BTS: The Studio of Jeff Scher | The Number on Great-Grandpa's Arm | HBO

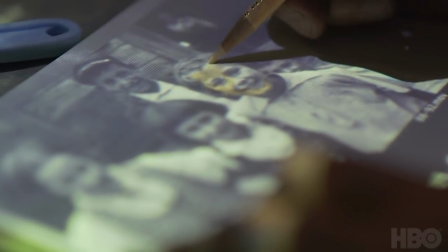It's hard to spend a day drawing every child's face, you know, marching down a barbed wire corridor towards their doom.
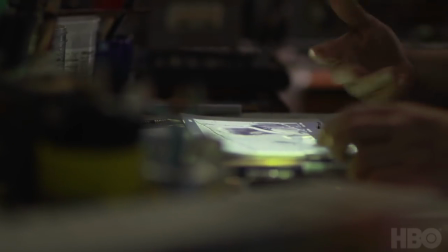It's sad, you know, like when they enter, you sort of, they're like a challenge, how am I going to draw them?
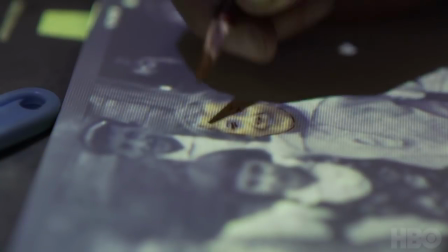And then as you draw them, you get to know them, and you start to notice all these really minute things, like,
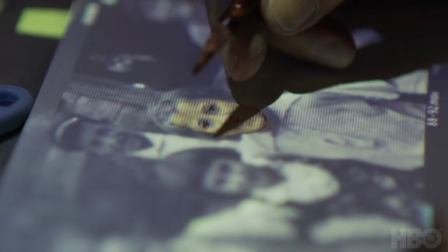you know, that one shot of the girls being force-marched and it's winter.
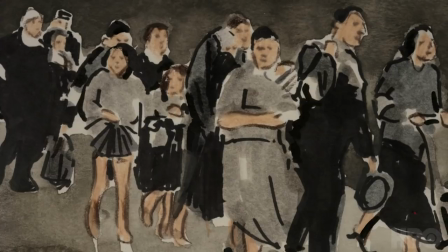Everybody's dressed like in winter coats and as they sort of come into focus you realize that none of these little girls have shoes on.
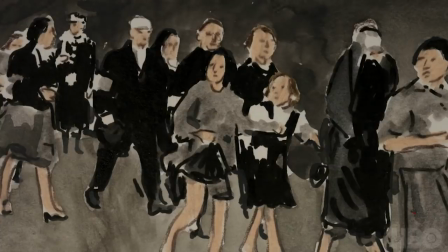It really tears your heart out.
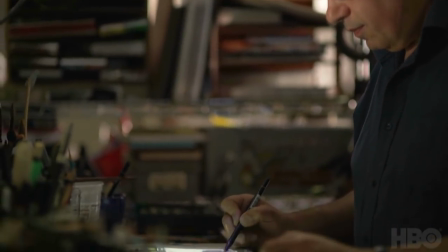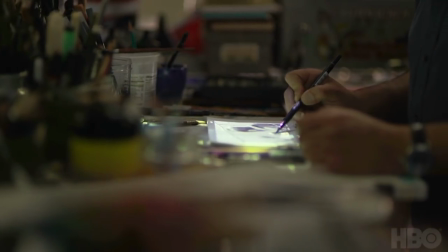The first thing you do is pick where you want someone's eye to go to.
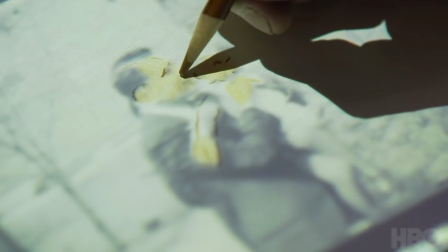With little techniques like the lighting and the degree of detail that you put into a thing, you can really control where your eye goes on the screen.
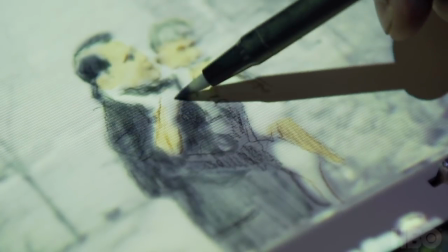I mean, it's sort of the opposite of softening it, really. It's like you distill the emotion out of it and then re-present it with the distractions removed. It's sort of like the submarine of animation, you know? Everything is, like, conveniently within an arm's length. Colored pencils, paint.
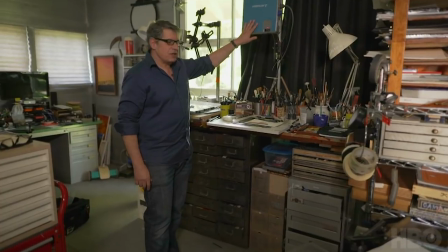This is the rotoscope stand, so this is the projector, which projects the image down onto the paper.
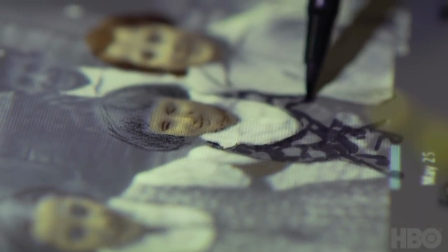So this is where the drawing happens. I like to keep the markers here, brushes there, watercolor there.
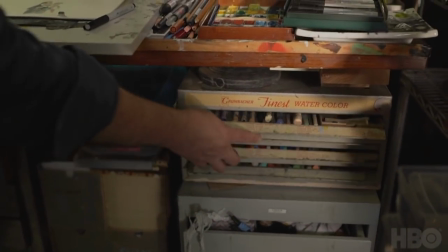So I've got all these pastels right at my fingertips.
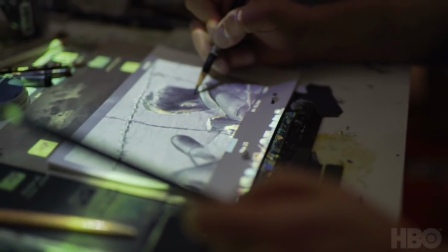It's all just physical, mechanical painting, which is both the fun and gives it that look.
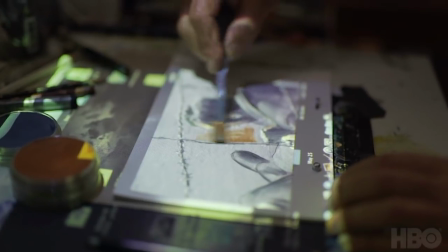It's sort of indisputably handmade. I think that there's an emotion in the color.
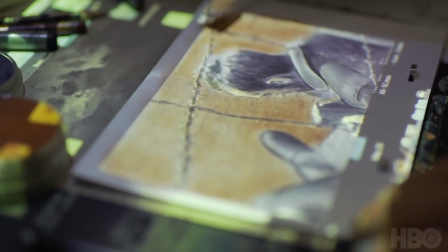You know, mostly it's what's going to look good, what's going to look authentic. It's also, it reflects the mood of the piece. The watercolor tends to be a little heavier, the pastel is more joyous.
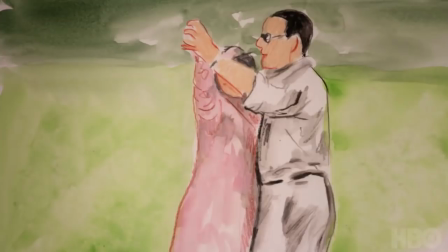So for a scene, you know, more towards liberation or before the Nazis, we would try to keep it as light as possible.
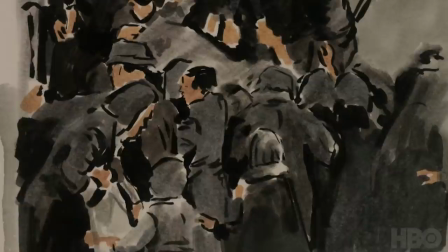And then as the lights go out of the Holocaust, like literally the color disappears.
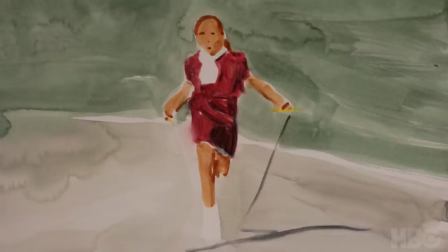It starts in full color and then the colors, each shot progressively we drop some of the colors.
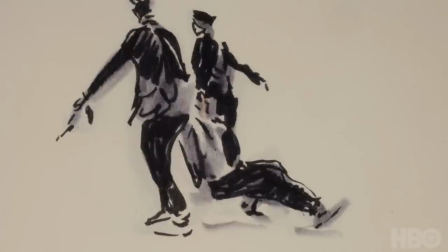So it gets down to really just the flesh tone and grays. As the rest of the color in the world disappears, the skin tone of the people becomes more poignant.
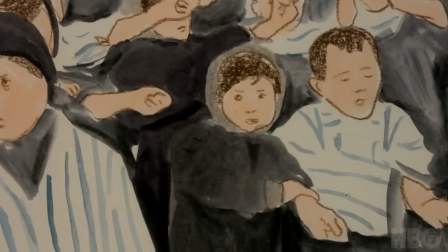You really feel like they're people, individuals, that are lost, adrift in this nightmare.
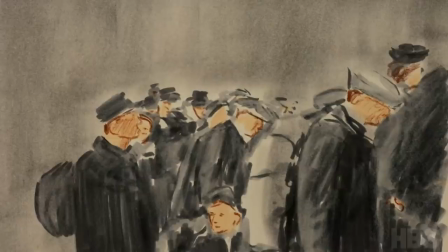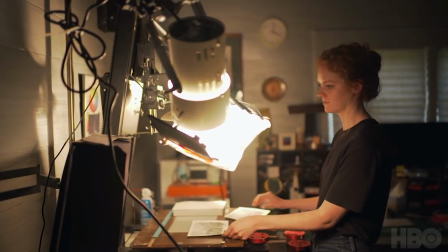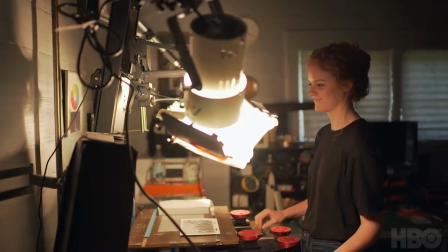This is the sound I hear in my sleep. Coleman is now photographing the finished artwork.
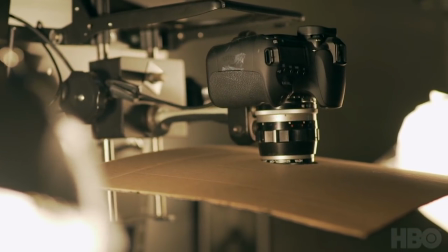This sequence is made up of, I think it's 78 drawings, so each drawing is photographed separately.
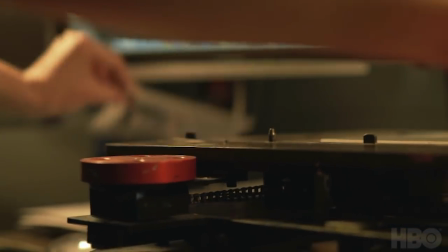She slides it onto these pegs. It's an Acme peg bar, and so it always is locked in the same registration.
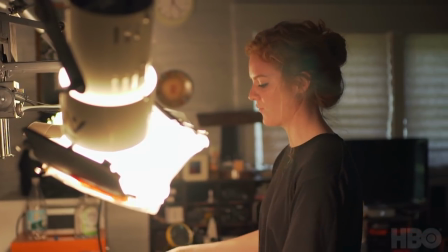Sometimes I'll pause to check in to see how it looks, but while capturing it, usually I don't notice the movement,
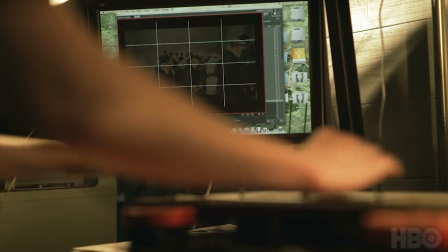so it's all a surprise at the end once it's exported, and then you look at it, then that's where you really see the movement.
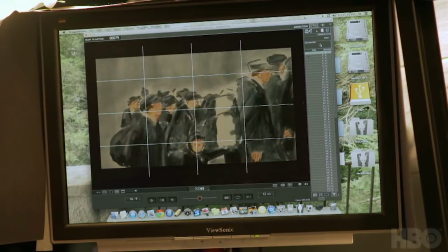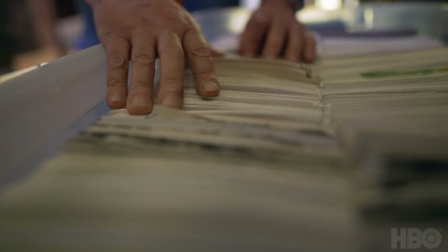I think this is all the second half.
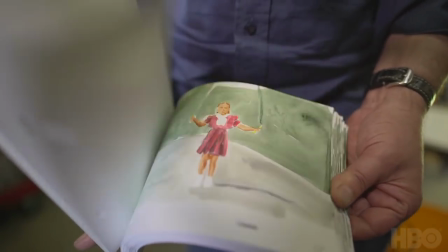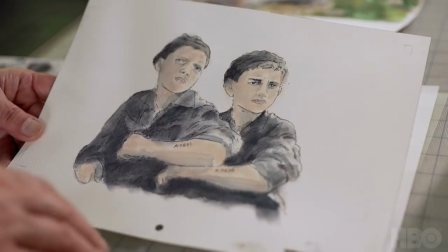So this shot was designed to run backwards, so I had to paint it forward.
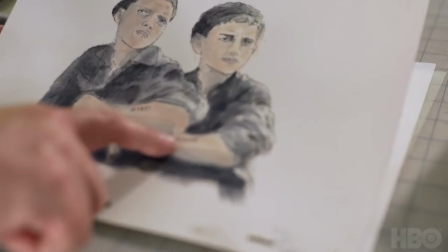So I started with the numbers, just painting these tiny little, these tattooed numbers.